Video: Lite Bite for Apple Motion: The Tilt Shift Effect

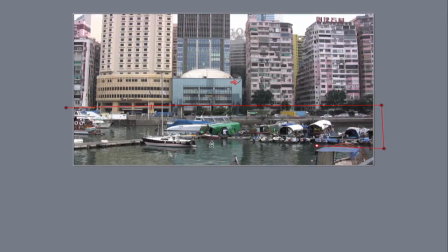(4:24)
I'm going to draw around these boats here. I'm going to keep this boat in just here. Now I'm doing a very, very rough mask around the outside.
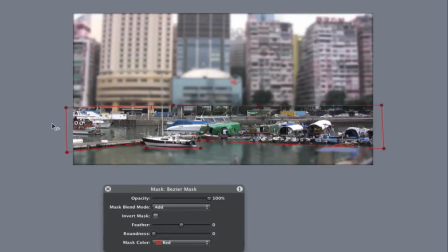(4:36)
Now I can see now that I've got quite a sharp mask around the outside. I've got some very harsh lines. So what I want to do is I want to make sure that the mask feather is all the way up to 100%.
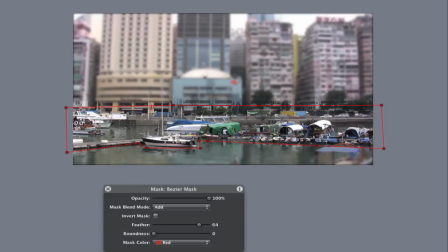(4:49)
You can play with this depending on your preference, but normally if you've just got simple lines going across, I just go with quite a heavy feather.
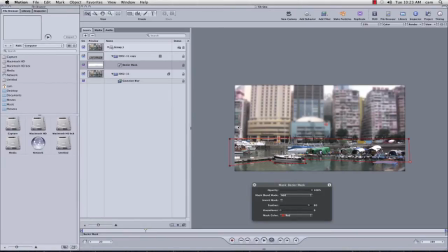(4:58)
I'm going to save this, and I'm going to switch back over to Final Cut.
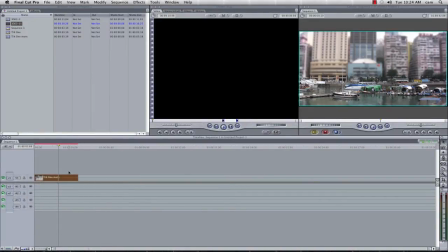(5:03)
So all I'm going to do now, I'm going to add to this, so I'm going to double click my footage, I'm going to add the effects
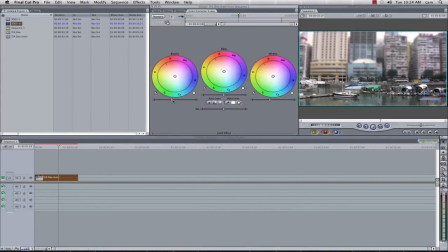(5:15)
of color correction three-way. In my color correction three-way filter, I'm going to reduce the blacks.
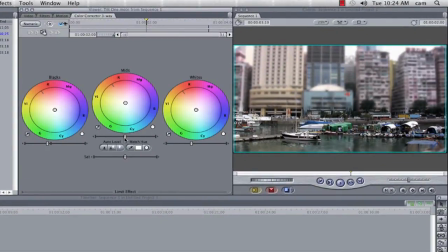(5:23)
I'm going to increase the mids. I'm going to lower the whites very slightly, but I'm going to significantly increase the saturation. The reason I want to do this is we want the reds, the greens, and the blues to look quite unnatural.
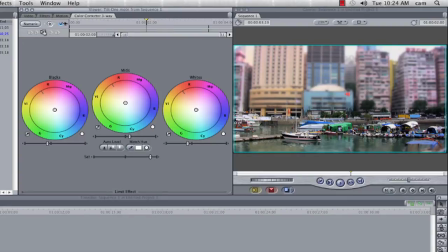(5:41)
The reds, greens, and blues are the ones that show up most when doing any kind of model village painting and bits and pieces.
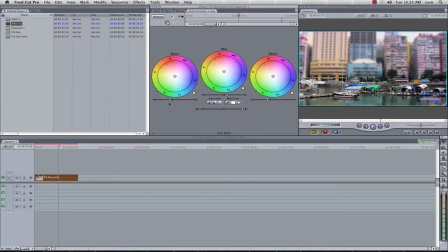(5:48)
So those are the colours that we really, really want to pop out. Onto this, we're going to add a vignette around the outside.
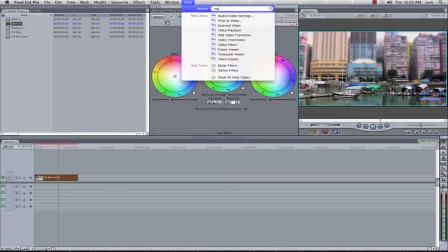(5:54)
And so I'm going to type in and find it very quickly, stylize vignette.
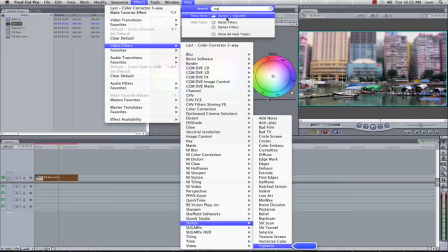(6:00)
I do find the help menu very good and quick at getting the effects that I want to find if I'm not entirely sure where they are.
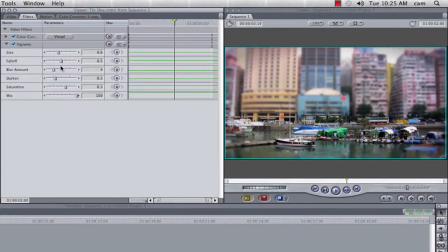(6:06)
So in the stylize, I'm going to go to my stylized filter for my vignette, and I'm just going to increase its size very slightly, increase the fall off, darken it slightly more, and in this I'm going to also increase the saturation so it just pops the colours in the corners.
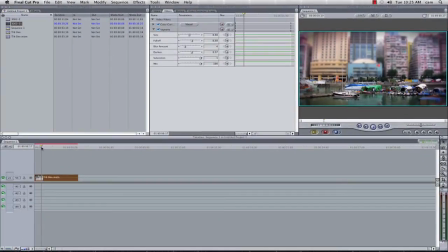(6:28)
For the final render,
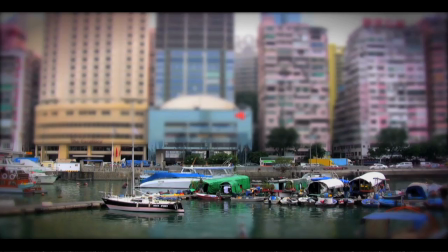(6:35)
so here we go, here is our footage, nicely rendered, Apple F12. And here we have our tilt shift effect.
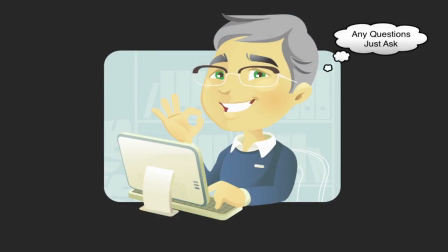(6:42)
My name is Martin Ainsworth. Thank you very much for watching, and goodbye.